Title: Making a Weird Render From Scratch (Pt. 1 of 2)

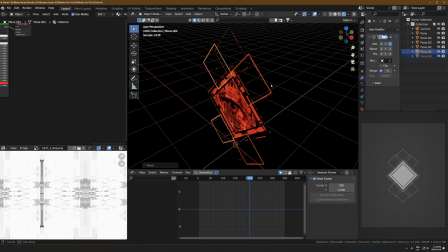just adding i don't know more detail by just duplicating the same geometry over itself um yeah nothing nothing that crazy just literally just adding squares with an emission texture with these emissive textures i always like to keep the lines
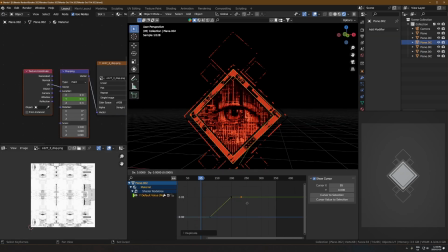pretty thin and like intricate i find that's just more interesting uh and then yeah on the main texture i did end up keeping this animated i'm just keyframing the y position on that mapping node and kind of making it randomly go up and down and stay at a location go up a bit stay go down stay and then that just kind of makes it all wobble
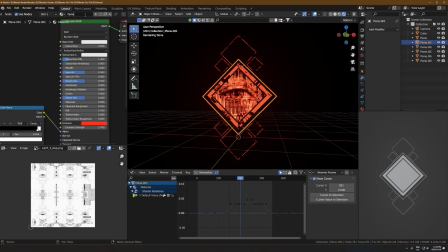around and have like this flowing weird thing that's just kind of moving and more alive not really sure what this is but I don't know I thought it's cool so anyways I'm just kind of naming these textures now keeping things organized because I think I ended up adding another one yeah so one
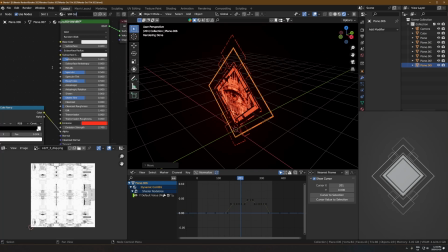of them has that displacement map animated I duplicated that switched up the texture to get rid of that
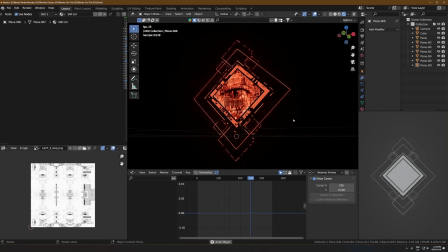all the animated stuff and just left it solid just for some like you know solid squares that aren't affected by that like alpha displacement map thing and then I don't know the rest of this
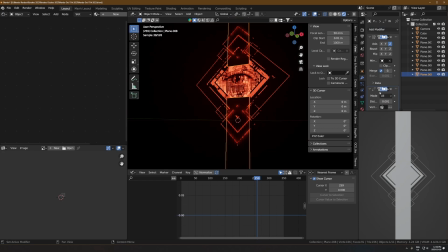I was kind of just messing around with random shapes up and down I don't know I don't even know what I was doing here honestly just putting
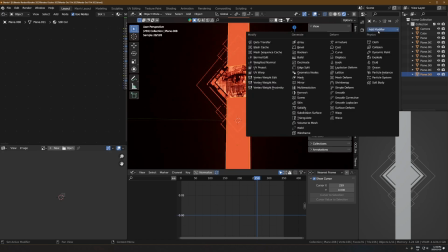like random putting like random shapes on the top and bottom i think i ended up adding like a wireframe here yeah and then like doing some
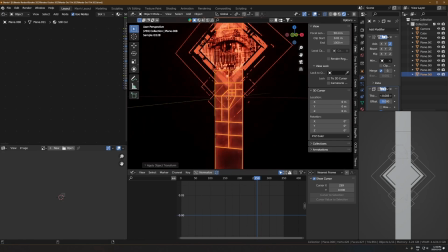weird subdivisions and then i don't even know i think i deleted the back plate of this but that's what that is just like a random mesh that's subdivided and wireframed with an emission texture
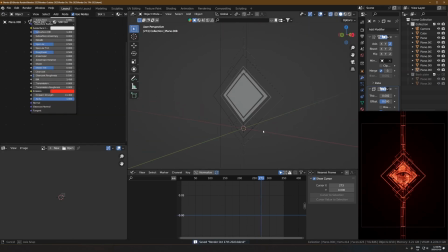so once i had all of this stuff kind of done i just selected all of it and then parented all of that to an empty cube,
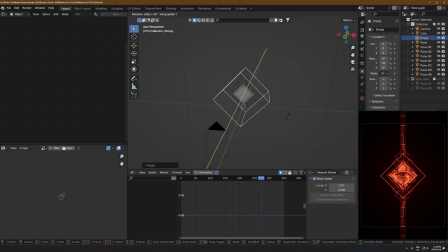select all that stuff, and then just Ctrl-P, and then just parent that to that cube empty. That just means that when I grab that, it's really easy to just move it around like this without affecting it all, and I don't have to join it together.
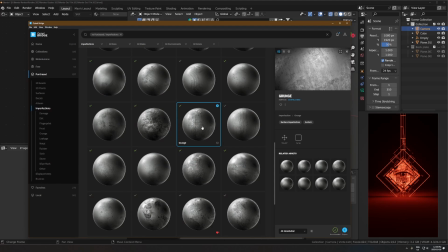Okay, so there I just added a floor, just add a plane, and then I'm taking a grunge map from Quixel Megascans,
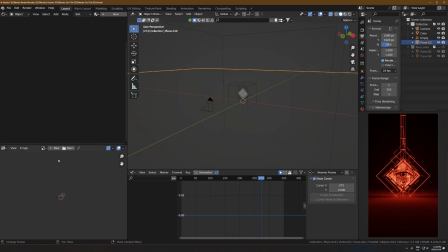dropping that roughness slash grunge map thing onto just a new texture on the floor
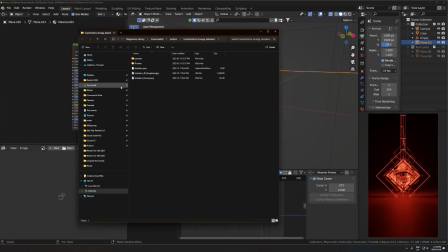and that is like the main part of this material that's pretty much on everything in this render
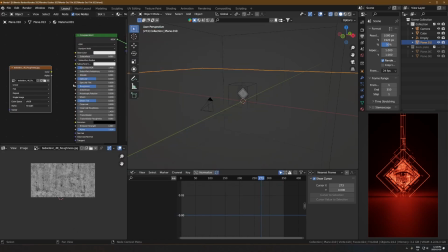is that Quixel roughness map you could if you don't want to get quick so you could just get like a metal texture from any website any free website
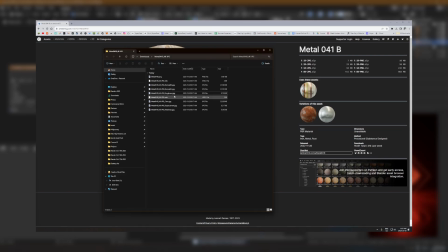like textures.com mbtg whatever and just use uh just like find a metal texture take the roughness map from that and that'll give you a
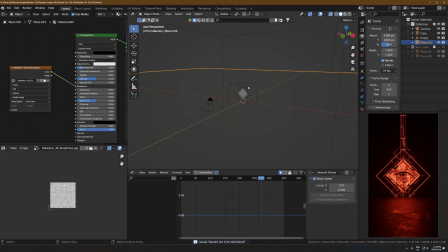pretty similar result or even just run a noise texture with high detail and high roughness into the roughness input as well that could work and then just make the color black like I did there.
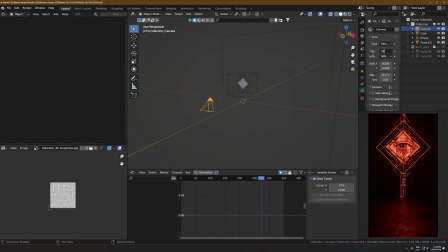I didn't show it, but I have volumetrics in here now. It's just my standard setup. Add a cube, throw on a volume scatter node. Density is probably at 0.01, and Anisotropy is probably like 0.7. Just by standard setup.
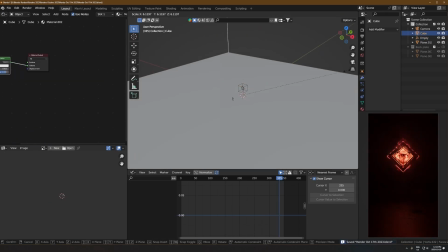I have other videos on that. And then, yeah. Okay, so you can see it right there. And that's just going to get scaled up. Here, I'm just adding the wall on one side, and then I'll just duplicate it to the other side after.
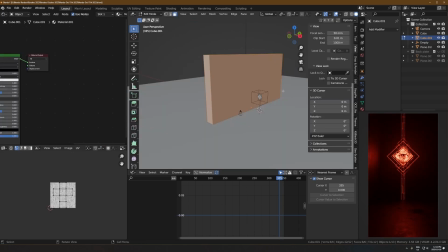For some reason, mirror modifiers always glitch for me in uh animation so i'm just manually doing it twice but my technique to get detail here was just add kind of like random loop cuts and extrusions um
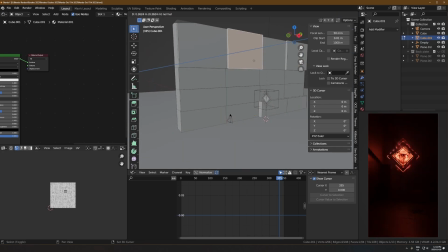and like subdividing random parts of this and just pulling them in and out it's kind of a weird strategy but i don't know i thought
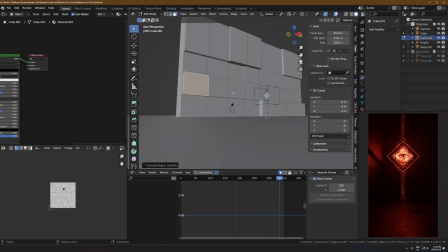it looked cool and i went a little too extreme at first and i kind of dialed it down in the end but i just wanted some sort of
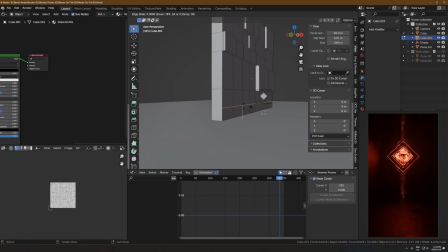like thing that wasn't flat so that's what I did for that and I think I ended up adding a bit more detail after but yeah the main like chunks of this are just kind of you can see I'm just like kind of randomly
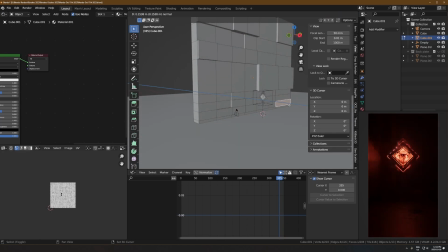selecting squares and like extruding pieces inwards and outwards okay